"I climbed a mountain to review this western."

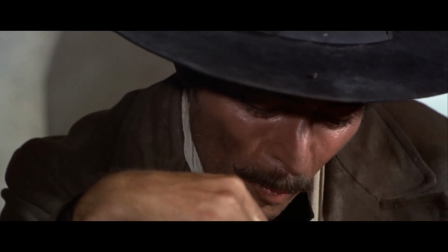(4:10)
Lack of music is also something that can hugely affect the audience. There's no music here because, well, what would be the point? If I was to fall down this hill after struggling just to get here, the audience wouldn't need a huge dramatic sad music swell to know that this is a bad moment for me we've seen the struggle we know the pain of getting back to where we were no music necessary this moment is
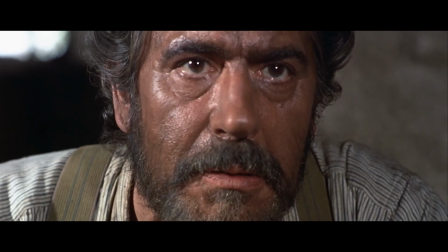(4:32)
the same we know that this is a bad dude and we know that just by him talking a large portion of the film till now is dominated by the great Ennio
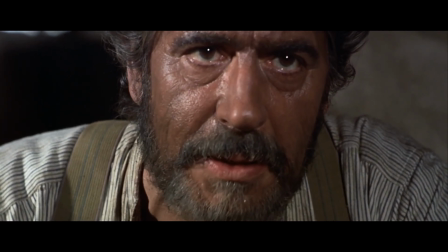(4:40)
Morricone score but now it's just gone and it's almost more noticeable or this moment near the end when they actually reach the
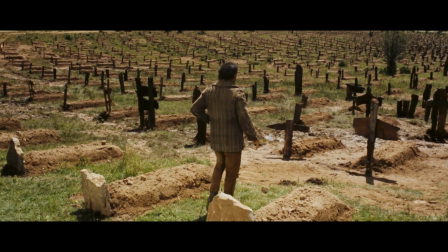(4:48)
cemetery stands out they've finally done what they set out to do. They've made it to their destination.
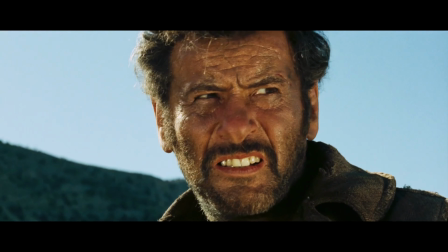(4:54)
So how do you illustrate the euphoria the character must be thinking at this point? Well, like this.
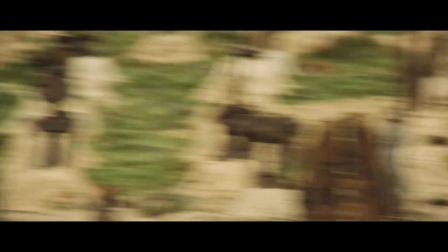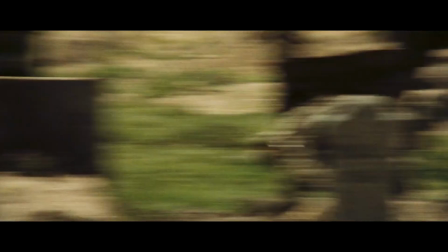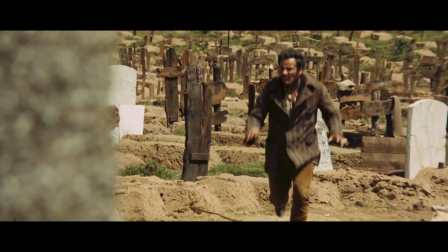(5:12)
The Ecstasy of Gold. One of the greatest pieces of score set to accompany one of the greatest sequences put to film.
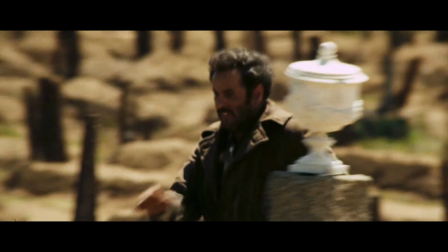(5:18)
What's so special about this isn't just the euphoric high you can get from it,
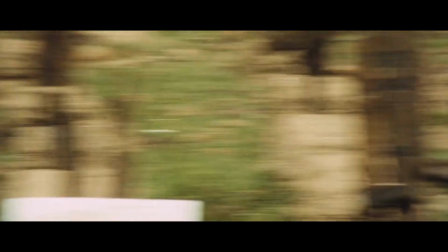(5:23)
but how beautifully Morikon weaves the themes and motifs throughout the rest of the film into this gigantic, triumphant piece of music.
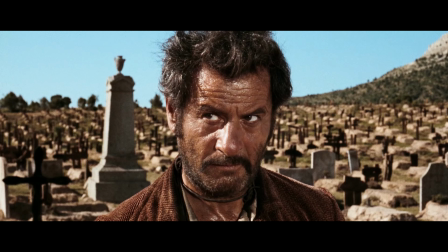(5:31)
Well, you're probably thinking, but this isn't the end though. So why play this triumphant music now? To explain this, let's look at this hike I'm taking. Naturally, the hardest part of any hike is actually starting it.
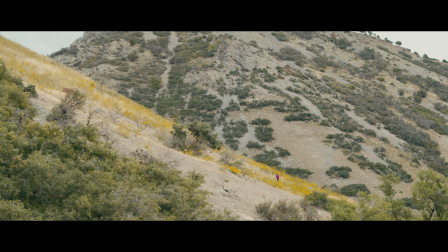(5:43)
The next hardest is keeping yourself going in the middle when it's too far to go back, but too far to see the top. You really have to push yourself, telling yourself it will all be worth it at the end when you get that view. But what's more energizing? The view or the last leg of the hike when you see how close you are. There it is. I can see it. It's the top right there. Or at least not the top, but where we're going. The G. It's there. Oh, finally. I'd say the moment right before the summit is more important than the summit.
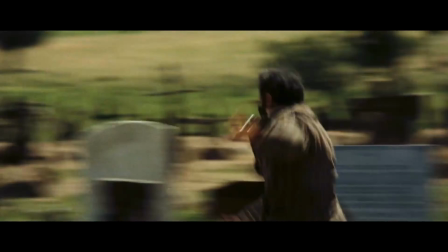(6:16)
Naturally, you'll want to pay off this moment with the actual view. And this film does that perfectly, too.
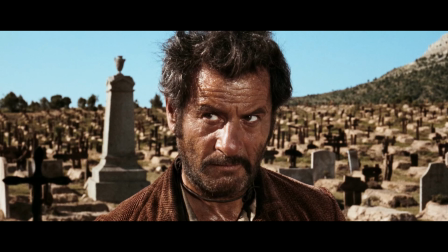(6:21)
The standoff is the climax and the payoff is them getting the money. But the standoff is the most important part because it is the climax to the characters and we really need to nail
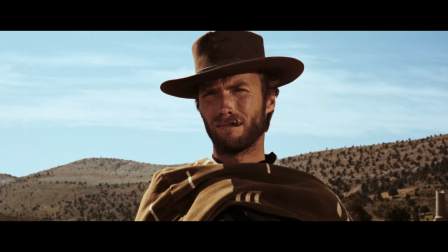(6:31)
that But at this point we have no idea who will live through this and who will die We may have our ideas,
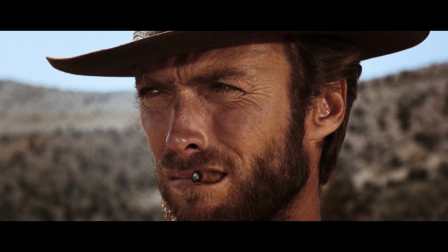(6:37)
but truly if this film is anything, it's unpredictable So who really knows?
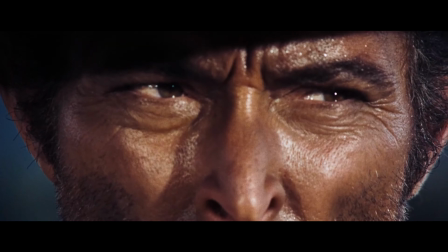(6:42)
The film perfectly captured this by not only cutting the scene faster and faster as it holds the tension longer and longer But
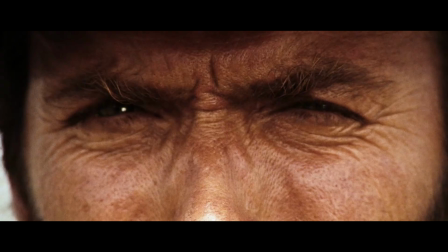(6:48)
then you get this swelling music on top and it's a pitch perfect moment of unbelievable tension
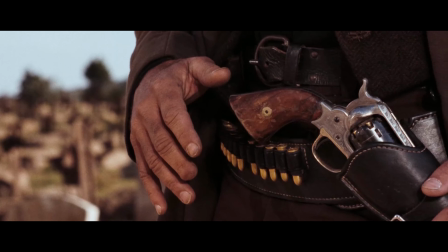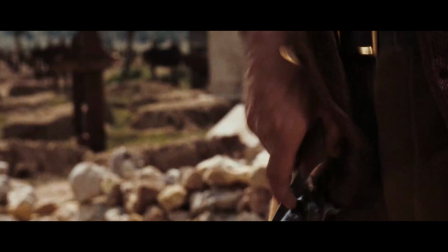Music is the heart and soul of a film. An intense action scene might feel bland without it, or with the wrong music. Or a rousing emotional scene of us finally getting to the mountaintop might feel underwhelming.
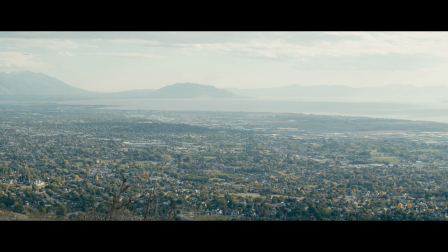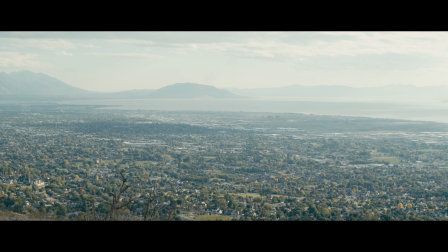Well, that was a literal pain in my ass, so I would appreciate it if you liked. Comment what I should review next, and subscribe so you don't miss next week's film, Seven Samurai. We'll be breaking it down next week. Stay tuned for that. God.